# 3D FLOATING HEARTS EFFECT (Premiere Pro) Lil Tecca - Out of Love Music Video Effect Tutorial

YouTube, what is good? Welcome back to a brand new tutorial. It's your boy Jacob from Tiny Tips here, and today we're going to be breaking down how I turned this into this.
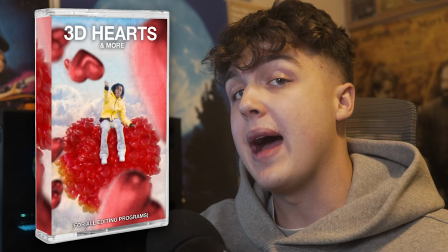You guys want to go follow along on this tutorial, you guys want to go cop the pack linked in the description below. It's our 3D hearts pack, guys.
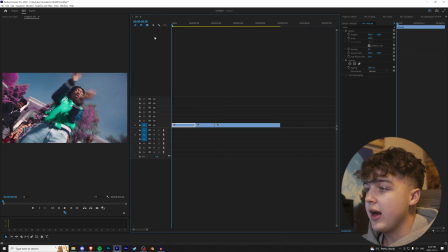And if you guys want to get yourself 10% off, use code tutorial. All right, guys, so we're in Premiere Pro here. We have our three clips pulled up.
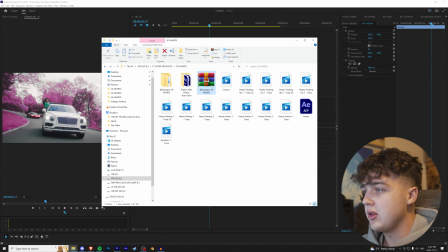And once you download the folder, you guys are going to have something looking just like this, Tiny Tapes 3D hearts.
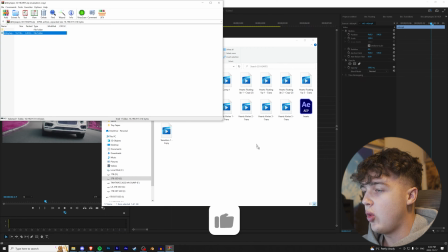You're going to want to double click on that and drag it to where you want it to. So once you're done doing that, we're going to open it right up.
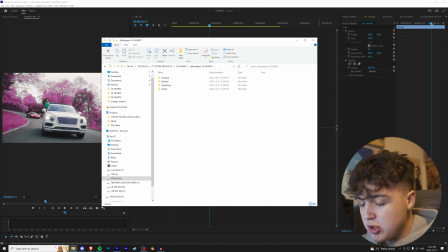You're going to be brought to four different files. And what we're actually going to do to make this easier, guys, is we're going to go into our Premiere Pro and open them in there.
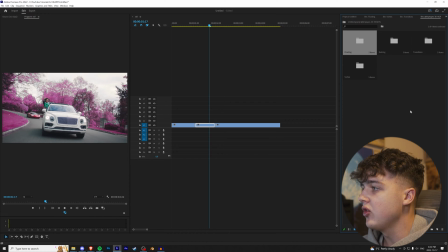Once the folder's in here, we're just going to open it up, and like I said, four different files. You guys are going to have the floating, the raining, the transitions, and the vortex. I'm going to go over to the vortex for now, and we are going to go over to vortex 5.
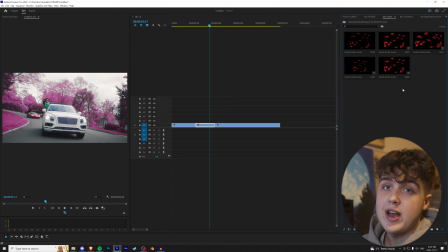I really like the way this one looks. Go through and hover through them. Now, the way they're going to work is you can drag and drop them on any timeline in any editing software, and they're going to have a transparent background.
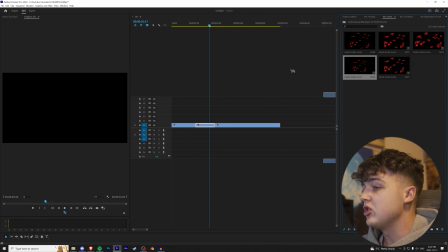You guys are going to have to green screen any of this out. It's just going to be transparent, just like so. So I'm going to drag and drop this one in here, and now they're all 4K and 60 frames per second, guys.
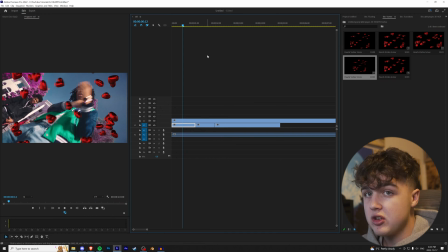So if you ever want to slow them down to 50%, you guys can do that. Or if, let's say, you're speed ramping and you want to match the 3D to your speed ramp, you guys can go ahead and do that.
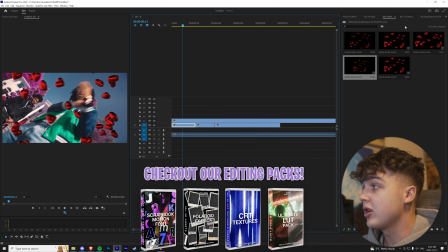They're super customizable.
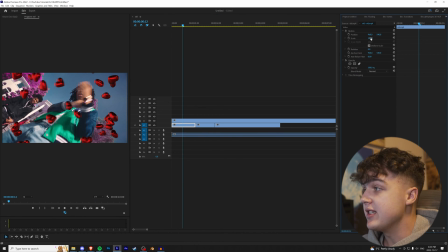We're going to go over to our effect controls here, guys, and this is a 1080p timeline, and like I said, these are 4K, so you guys can adjust them to the size. I'm just going to adjust to Tecca here. So we're going to go to the very beginning, keyframe position, scale and rotation, and I'm going to rotate it to match him there. And we're going to go through on our own using our arrow keys and keyframe it so it zooms in a little bit there.
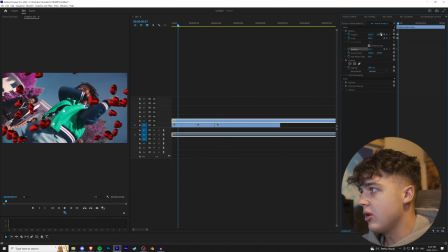Holding control, I'm going to zoom in a tiny bit while playing with the motion, and we're going to keep on going through, and now he comes out a little bit there. We're going to scale out a bit and play with the motion there, maybe not that much, and then a little bit more here, and then I'm going to cut that at the end right there,
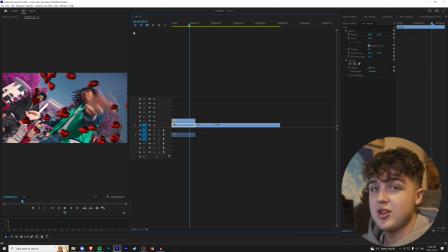and we'll play that through for you guys. And boom, just like that, the hearts are going around Tecca. It is looking crazy, guys. This pack is the absolute sauce.
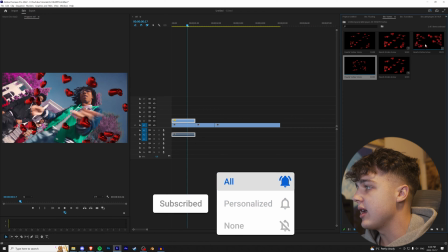Now, to make this look a little bit better, guys, we're going to go back into the vortex pack, and this one right here, the heart vortex 3, we're going to go and drop that on top there and cut it to fit.
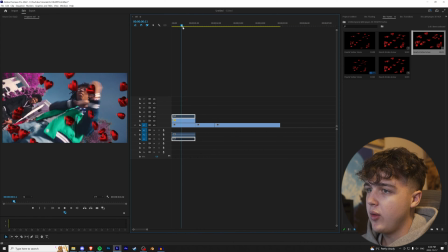Now, as you guys can see, without it, it's just kind of the hearts going around him, but we want to have hearts that are closer to the camera, just like this.
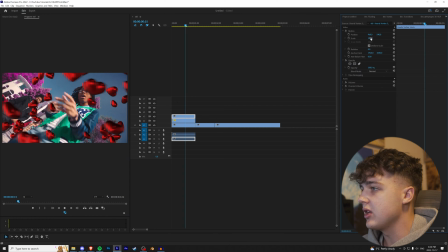And there's a little bit too many of them for my liking. So what we're going to do is we're going to zoom in just so we kind of get them going past there pretty big. And then we're going to go over to effects and we're going to apply a blur. I like the way Gaussian blur looks in Premiere Pro. If I was in After Effects, I'd be using camera lens blur.
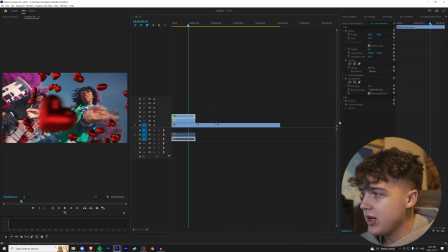And we're going to make that blurred just like that to give it that camera depth. And then we're going to copy and paste the blur onto this one, but we're not going to blur it that much on this footage. We're going to bring it to about 12 just to give it a little bit of edge there. Cool. And now if you guys want them to glow, we can go over to effects.
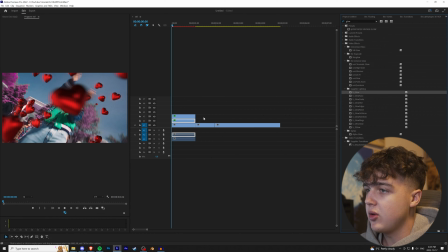I recommend adding sapphire glow, guys, but if you guys don't have sapphire, VR glow works as well.
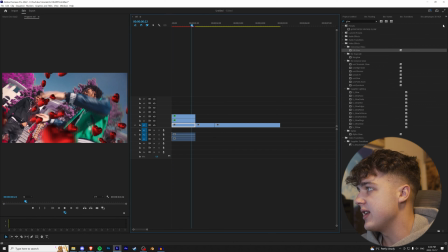And boom, I love the way that looks there. And now to transition into the next scene, we're going to go back into our 3D hearts.
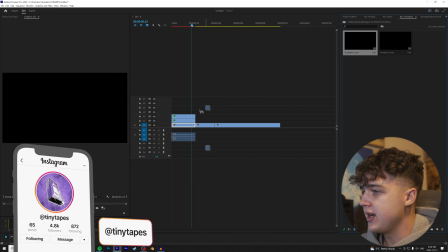We're going to go over to transitions, and this one right here, the heart flying across the screen, we're going to drag and drop that there and adjust it.
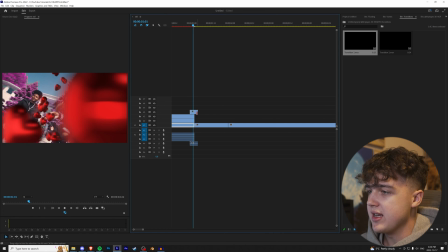And boom, just like that, we have a nice transition. I'm going to paste the blur on there as well. And we're actually going to crank it up for this one since it's really, really close to the camera. Cool. Now for this next one here, we're going to go back into our pack.
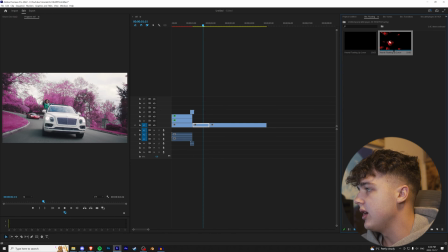And I really like the way the floating ones look. So let's go with this one here, floating up. And we're going to go down here and find a part that we really like.
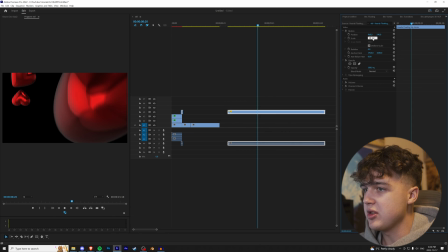Once again, 1080p timeline, 4K footage. We can scale it down to 50% to match. And I really like from here till about till that one comes in.
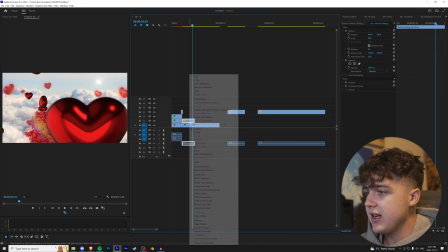Let's see how this looks. Now that is really fast. Once again, like I said, scale it down.
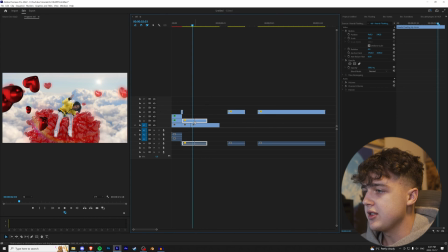We can change the speed and make it 50% slower because they're 60 frames per second. And let's see how that looks.
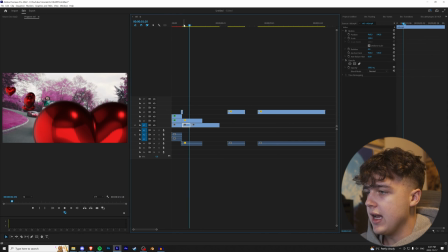Now I want to kind of have that really big heart come from the bottom. And if you're in Premiere Pro and you ever get this kind of like lag look, just ignore it.
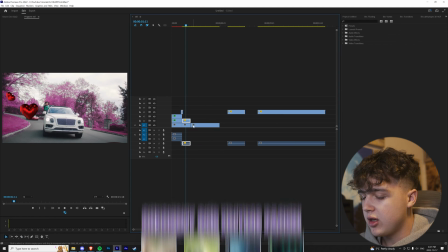That won't be there when you render. And then we're going to go back to the other one. We're going to press Control C, click on our new one, Control Alt B. We're going to copy and paste the blur and the glow on.
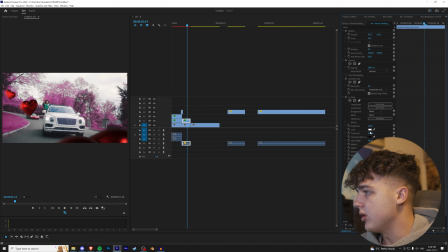And I think we can add a little bit more blur to this one because the camera is focused on Tecca.
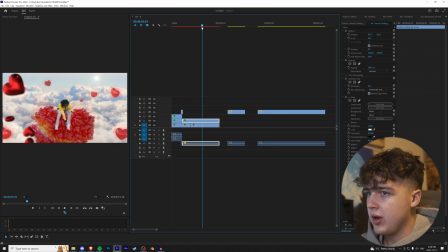So that means these should be really out of focus. We're going to go back here and just play with this a little bit more.
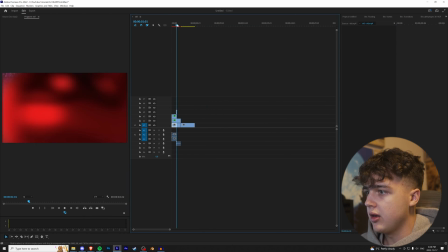All right, I think I like this point a little bit better. We're going to change that to there and then play that through for you guys.
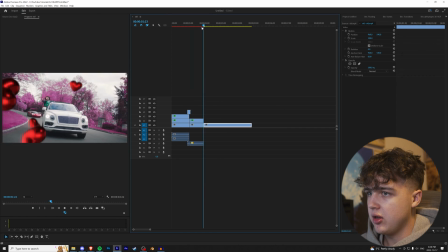Yeah, that looks a lot better.